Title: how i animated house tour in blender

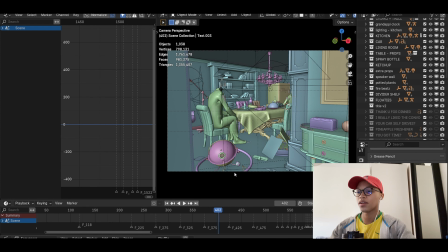I just pushed a bunch of points on the graph editor until it looked decent.
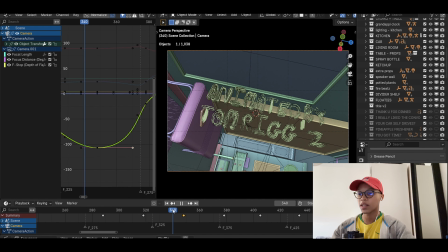Like 90% of like the post editing of the animation, of the camera animation, was just me doing this.
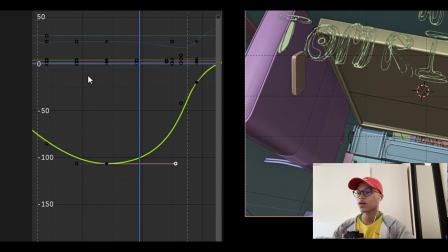I was literally just doing stuff like this, pushing points around, moving them around, and it looks good enough.
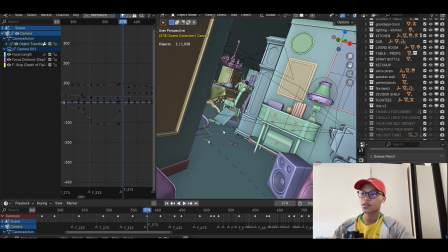Looks good enough to me. Then here, all this stuff, like all these like extra assets and stuff like that, these are things that I really add like last. These are like pretty much the last thing. Can I be on camera? Can I be on frame?
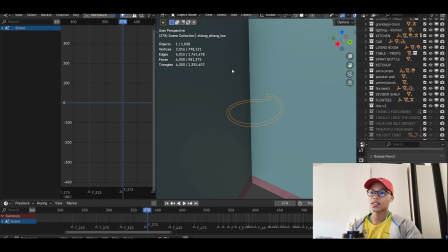These are like pretty much the last things that I add, because they're just extra stuff to give, like, how to explain?
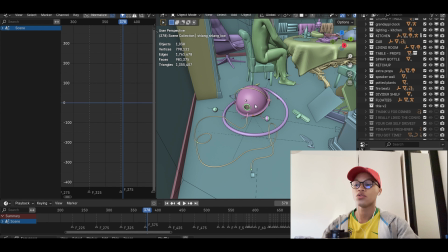Little things like this help draw the viewer in, like subconsciously,
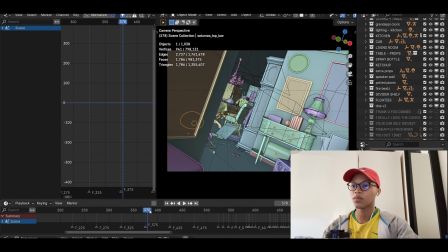because it's like when I pan through this room and there's a vacuum cleaner, it's like, oh, okay, we're inside someone's house.
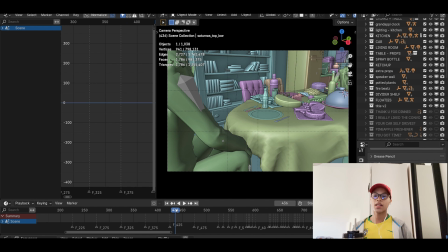You know, we're inside someone's home, I think it's the better word. You know what I mean? So it's like little stuff like that.
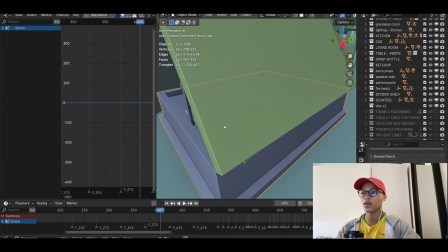The vacuum cleaner, a record player with the man's best friend on it, what is that?
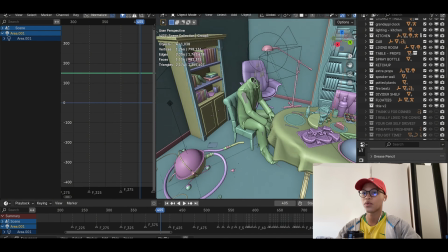I don't know what that is, you guys. How did I get there? And then stuff like this, like more like furniture that is retro-ish, like vintage or whatever you want to call it.
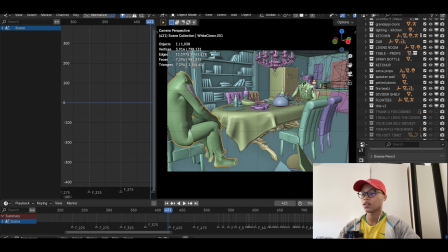Most of these posters on the wall, once again, all from Pinterest. These two guys over here, since the cover of Man's Best Friend is a man, you know, with her, I really wanted, I just wanted anything related to a suit to be in here. So I got these guys from Mixamo and I removed their heads. And then the rest of the stuff.
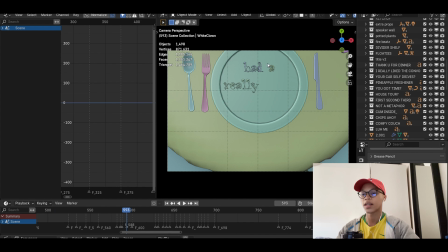Thank you for dinner. I had a really great time. I wanted this to look like ketchup. I think I got that right. The fonts, I got them from a place that shall not be known.
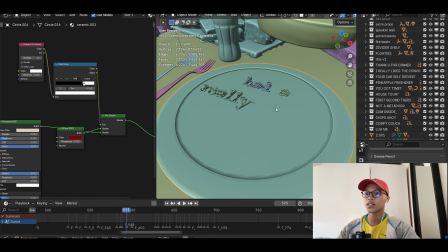What really helps it look like ketchup is the ambient occlusion on the plate.
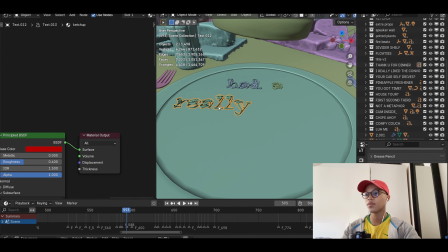It's also red, and then the red text mixed with the red ambient occlusion makes it look almost like it's more wet than it is.
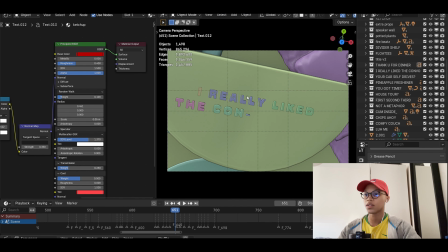And then here, this text, this isn't actual text. On the final thing, that it's not actually seen.
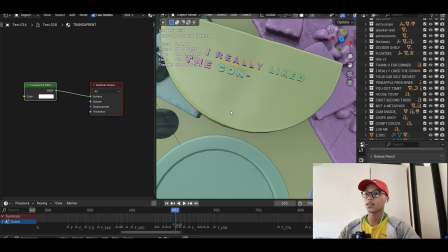This has a transparent shader, but the way it shows up is I wanted it to also be ambient occlusion.
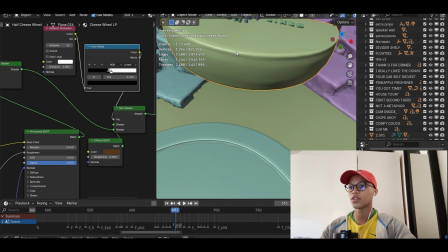So this text shows up because of the material of the cheese, but it just shows up because the cheese has this AO thing, and it's very like it's very tight.
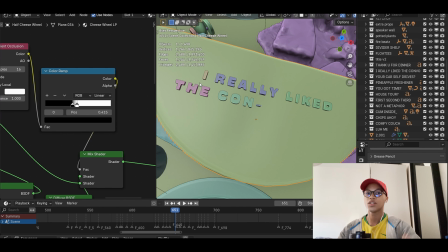So when the text builds in, the shadow of the text looks like text.
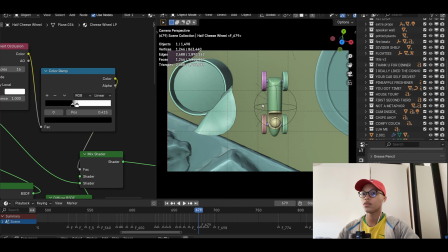Then the car, the little toy car, those from Sketchfab. The little food assets here, some are from CG Trader, some are from Sketchfab.
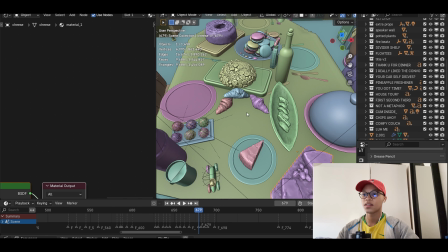These are photo scans, and this is just like assets. These are also photo scans. Most of these things are photo scans.
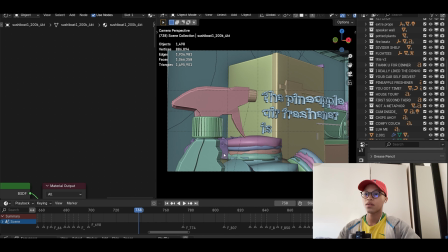I think that's the best thing with food. And the car goes over there, whatever. Pineapple air freshener. This has a very low alpha.
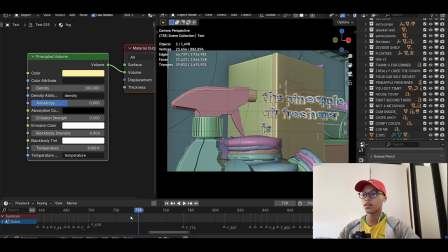No, it's just density. So this is just volume. These two layers are just volume, and then the text is very thin.
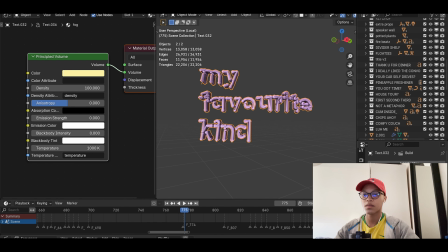The text, the original text is very thin. I just made it a little bit thicker with the bevel, but the original text is like this.
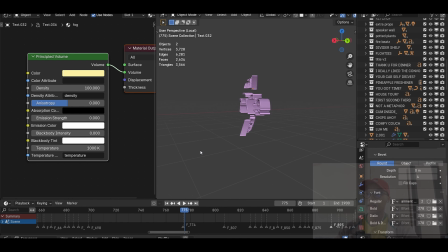So it kind of looks like air, like it's not even like really there.
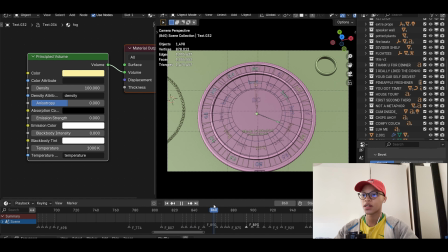And then this little pocket watch, I had to model it myself because I wanted all the words to match with the lyrics. Then here the jewelry, that's also from Sketchfab. These words is the same thing as the cheese. They appear because of ambient occlusion. They're actually transparent, but they appear because of the material. Moving on. Then this, the floating objects that I wanted so badly.
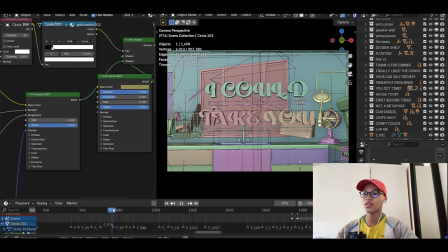Here they are. Yeah, there's nothing really too interesting about this part. The words are just coming in. First, second, third floor with the Fs. That's kind of smart, I guess, you know. This thing, this idea I got from Pinterest.
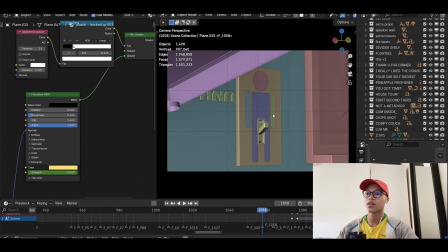Once again, Pinterest is the holy grail for ideas of any sort. But I saw this picture on Pinterest, then I modeled it again here in Blender, and I think we all know what that means,
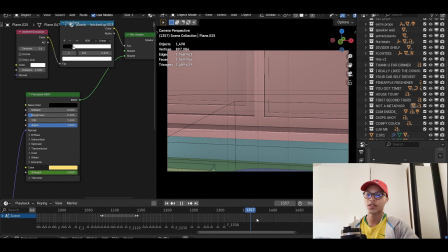but I will not say it out loud. The parts I'm skipping over is because there's actually nothing to talk about there. I mean, it's like, there's really nothing to say.
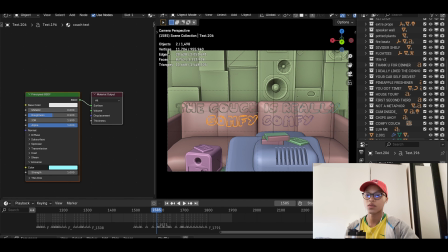This comfy stuff, if anyone's wondering, this was made with like a wave modifier to make it like move like that,
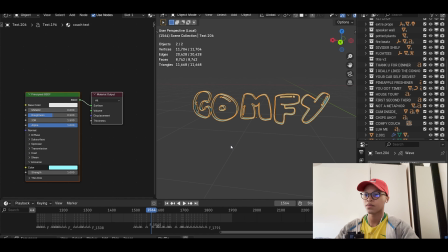the way it moves, like that. Just this wave modifier.
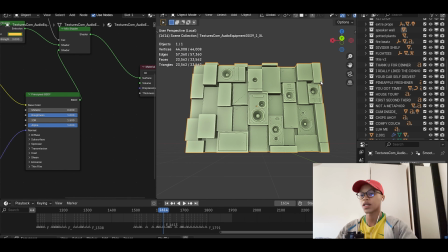Then this speaker wall, which is so cool. I also got it from Sketchfab. That's honestly pretty much it. That's pretty much the end of it.
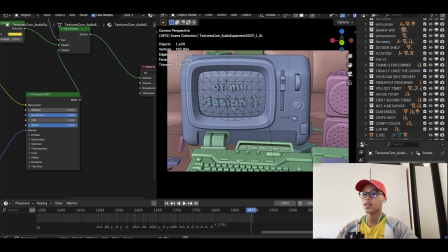Like, there's really nothing to talk about here. What else? I mean, I could show you around like the house, I guess.
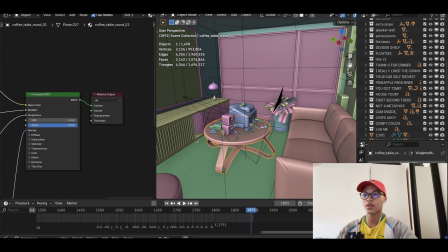Like stuff that isn't seen. For example, there's this big window over here. This is a painting of something.
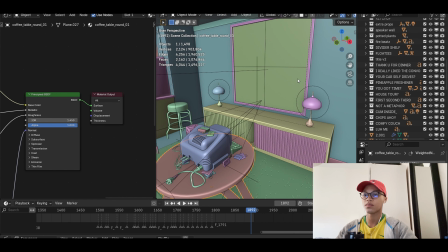I don't know. I'll put it on the screen. Painting of something, a few lamps, like this coffee table from Polyhaven, carpet, some stools over here, like nothing special.
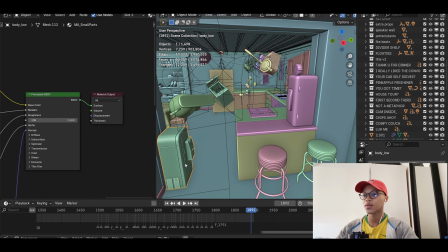Then this is like a Coke, this is a Coke vending machine. This is something, I don't know what that is.
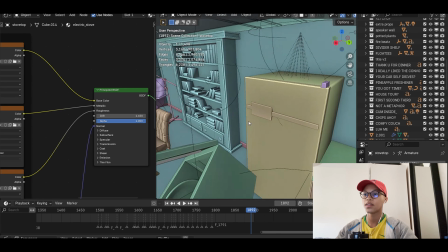I mean, there's a shelf over here, grandpa clock, a few plants, another bookshelf, that chair, but that is literally pretty much it.